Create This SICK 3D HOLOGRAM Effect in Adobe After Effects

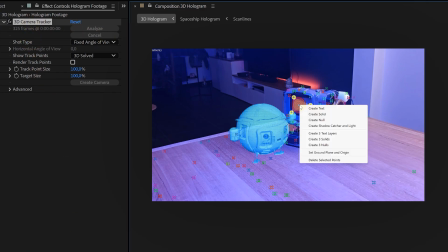[4:08]
Now create a solid on the exact position of your emitting object. Of course, mask it in the shape of the object emitting the holo.
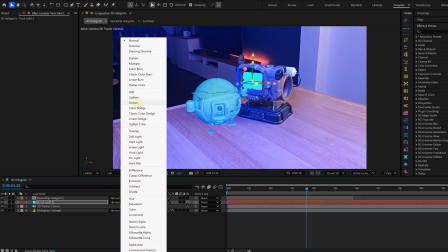[4:14]
Feather it a bunch and change the blending mode to screen. Next, add a glow effect.
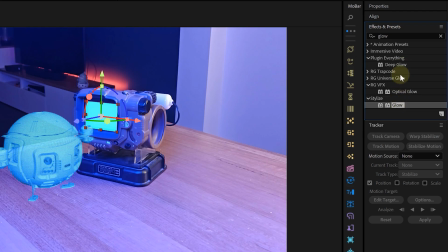[4:19]
I like to use deep glow or optical glow from Maxon, but the native glow also works perfectly.
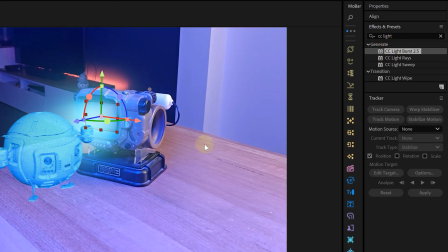[4:24]
Then apply CC light burst to make it feel like it's projecting light into the air. Again, if you have Red Giant from Maxon, you can also use the shine effect.
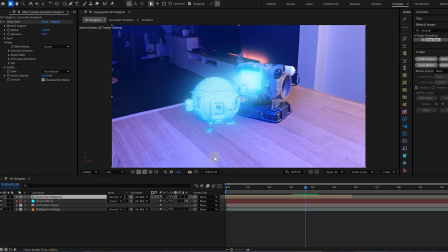[4:32]
Also add a glow effect on the hologram layer itself, just to make it pop. And if your scene has objects nearby, you can even paint some fake light reflections to match. But it's always best to add real lights while shooting. Now, one final touch, we need the bottom of the hologram to fade out so it looks like it's being projected.
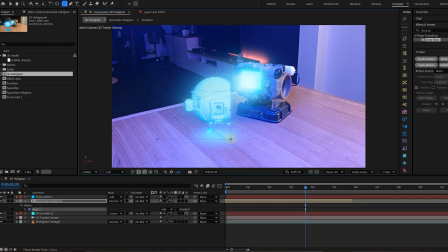[4:49]
So create a simple mask on the 3D layer and unfeather the bottom part.
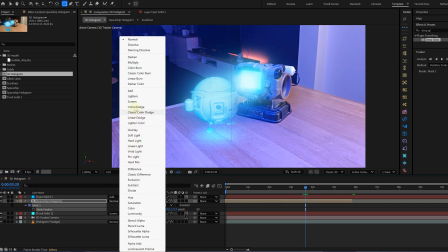[4:53]
Then change the blending mode of the hologram to add or screen, and instantly it blends better with the scene.
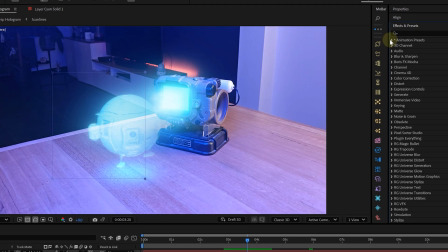[4:58]
And now for the last detail, flickering opacity.
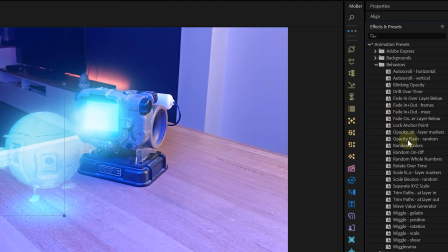[5:01]
Instead of just having it sit there looking static, I use an opacity flashing preset that makes it blink from 0 to 100.
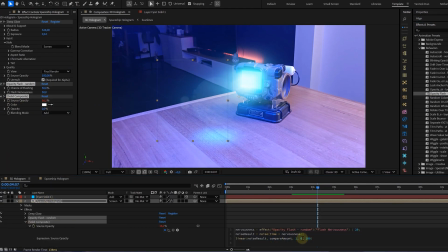[5:08]
But 0 is a bit too much, so I tweak the expression so the lowest it goes is 65%.
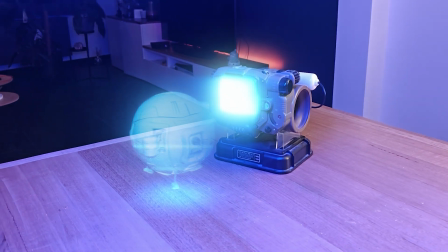[5:13]
That way it never fully disappears. But it has that nice flickering effect that holograms always have in movies. If you want to continue leveling up your After Effects skills, click the video right here. Thank you so much for watching.